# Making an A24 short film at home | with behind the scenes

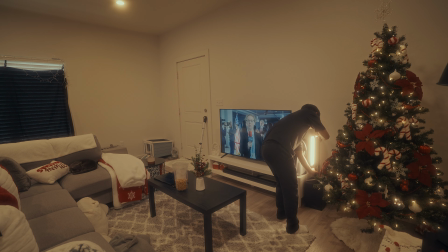so a we'll put this here just
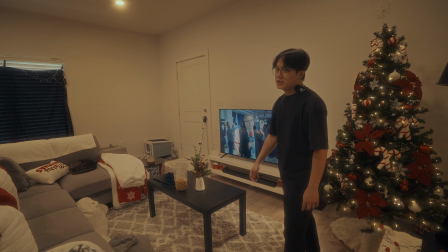shooting straight to the couch and then there's another one here
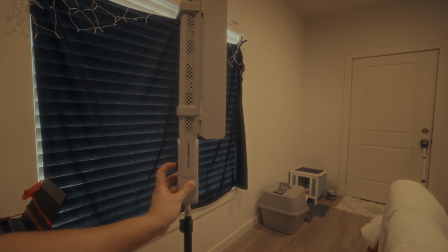this one is set to again 2700k and this one is at 50 percent
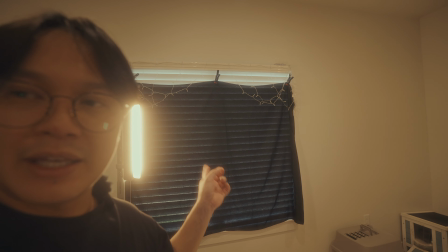and also I put blanket on the window because it's daytime and I want to block all the sunlight coming from the window
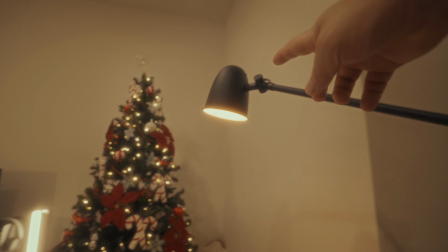I also turned on this lamp as my practical and also the Christmas tree
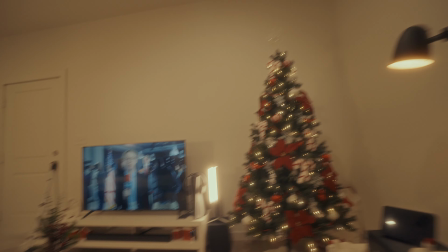with some Christmas lights and then another light that I will
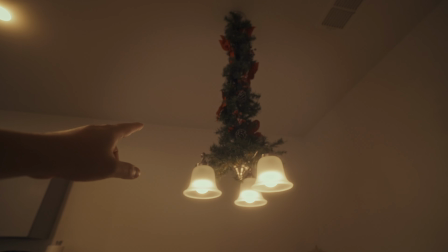turn on later if this one the lights for the dining table
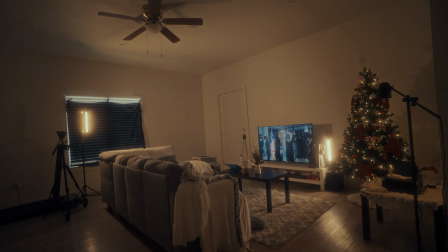so let's turn off the lights so this is how it looks like or the opening shot so
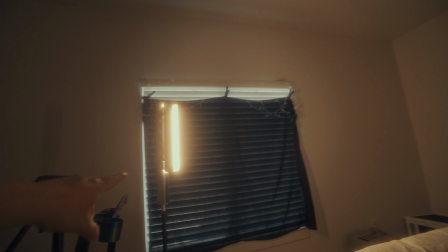again the CF100 at 50% that one is a 20% and
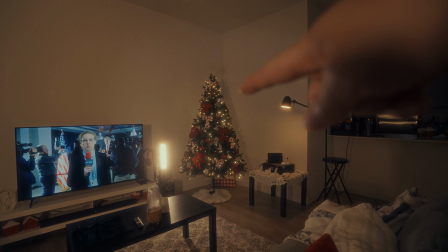then Christmas tree that's my practical and also a
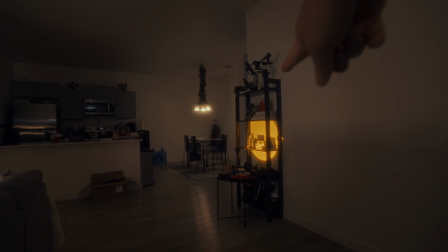lamp and there's another one here there's a lamp also and I also lit this candle for
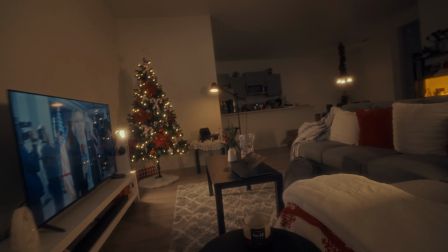my practical as well so this is how I got the first or the opening shot
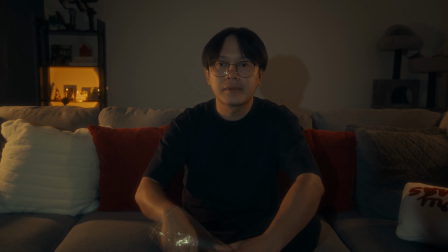so for this next shot I will place the CF100
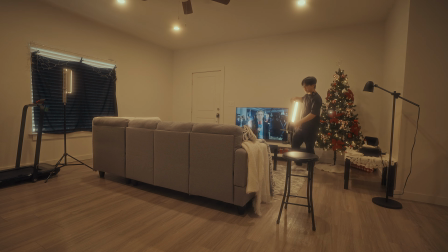right about at the side of the couch with the
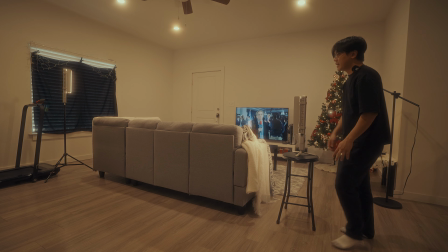barn doors so I can direct the light to the subject and then this one I will just move
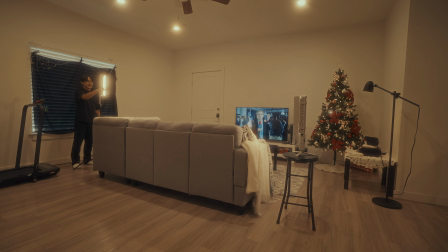here exactly at the opposite side of the other CF-100 and then I will place
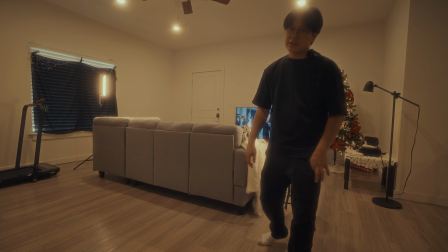the subject on his original position so here's the shot so
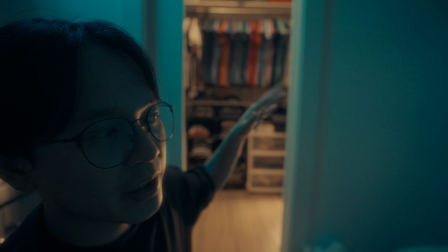right after the aerial shots where you saw the house burning to
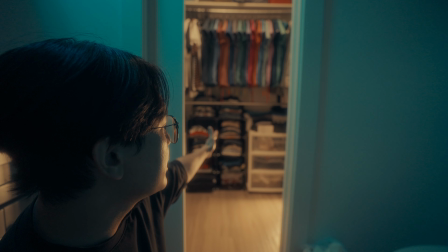make the scene seamless I will create an illusion that this part of the house is burning
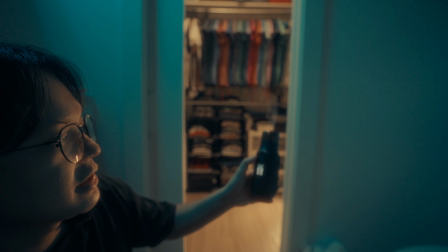so I will use a smoke machine like this to create a smoke
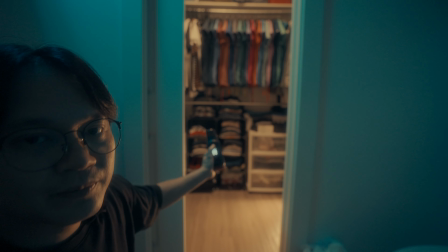inside the closet to make it like there's fire inside the closet and
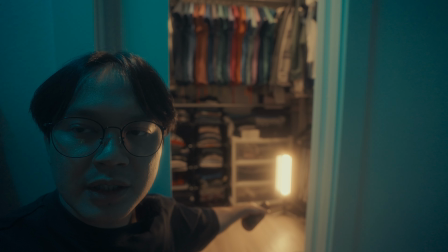I also set one of the CF-100 at the floor and I put it in
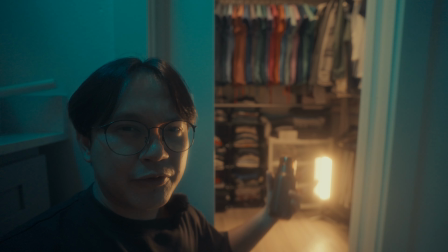FX mode where it simulates like a fire and it changes brightness
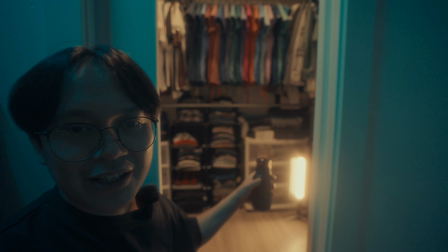randomly hopefully with this light and this smoke machine we
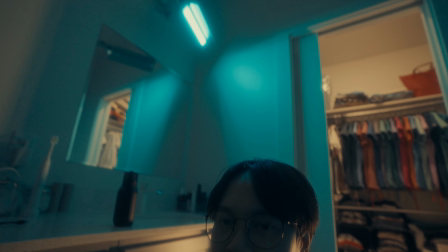can create an illusion of fire and then i also set the other cf100 on a c
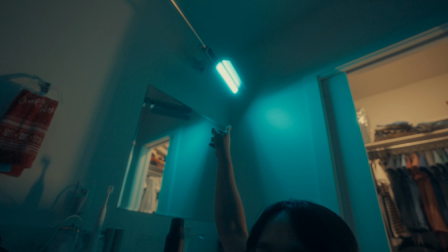stand and it is set to a till color which will be a complement to that light
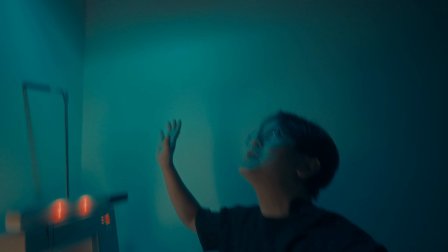so for the final scene i'm still using the cf100 light one and
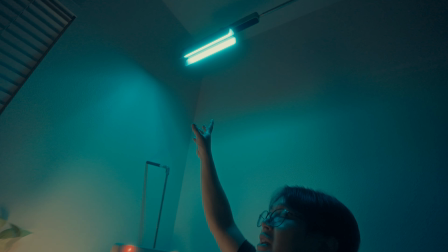it's on a c stand and it's in till color it's right above
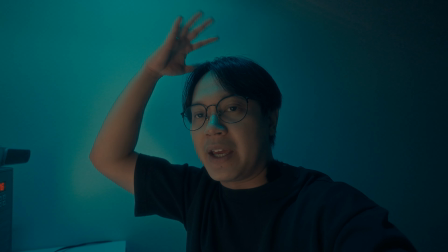me so it creates this kind of top lighting and then there's a practical light here
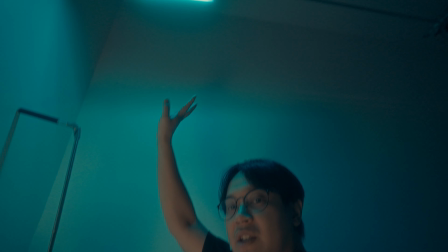in warm color which contrasts the till color of the cf-100 and
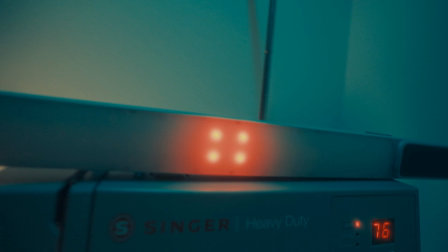then the other cf-100 is at the top of this machine funny thing is
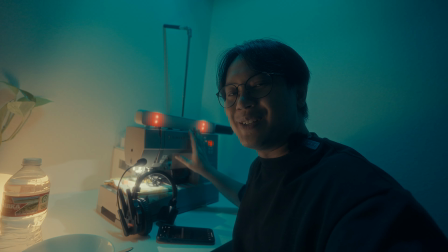that this is a sewing machine so I thought it will be a good
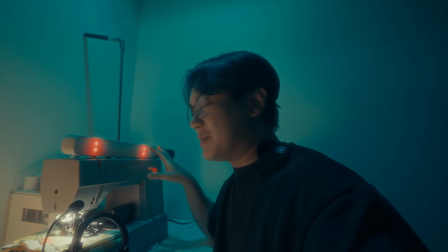props make it like a communication machine it has this kind of old-school
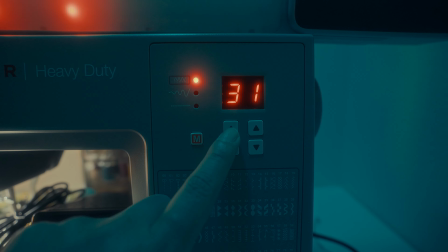digital display and also when you press it it makes a sound
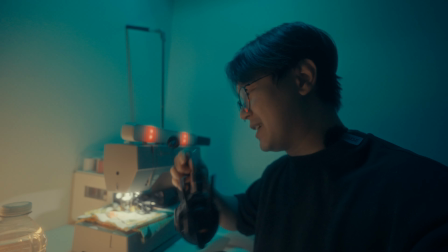like this and I also use this headset to sell that this is a communication machine
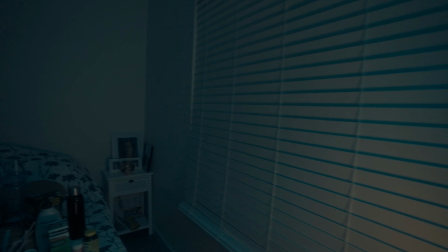and then there is another light outside that I use for a
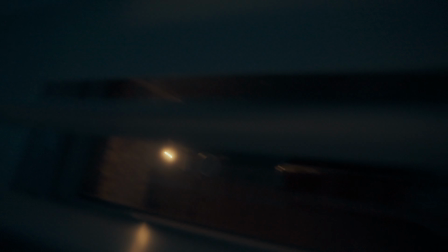police car light effect and it's controlled via my
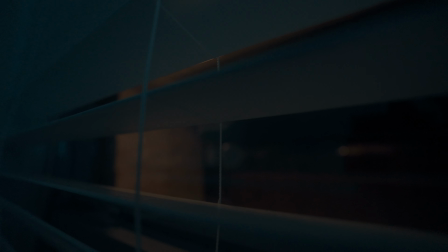phone and that's a mollus x60 from zion as well so if i turn it on it will
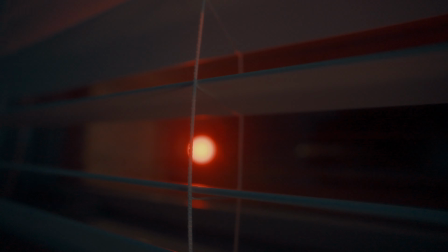produce like a police car effect so i hope you enjoyed this little short film that i made using these light sticks and also the inspiration coming from an a24 film If you enjoyed the film and this video, please like, comment, and subscribe to my channel. And for those of you again who want to check this light, I have the link in the description. Also the discount codes. And thanks again Zhiyun for sending me this light. And that's it. Thanks for watching. And I'll see you again next time.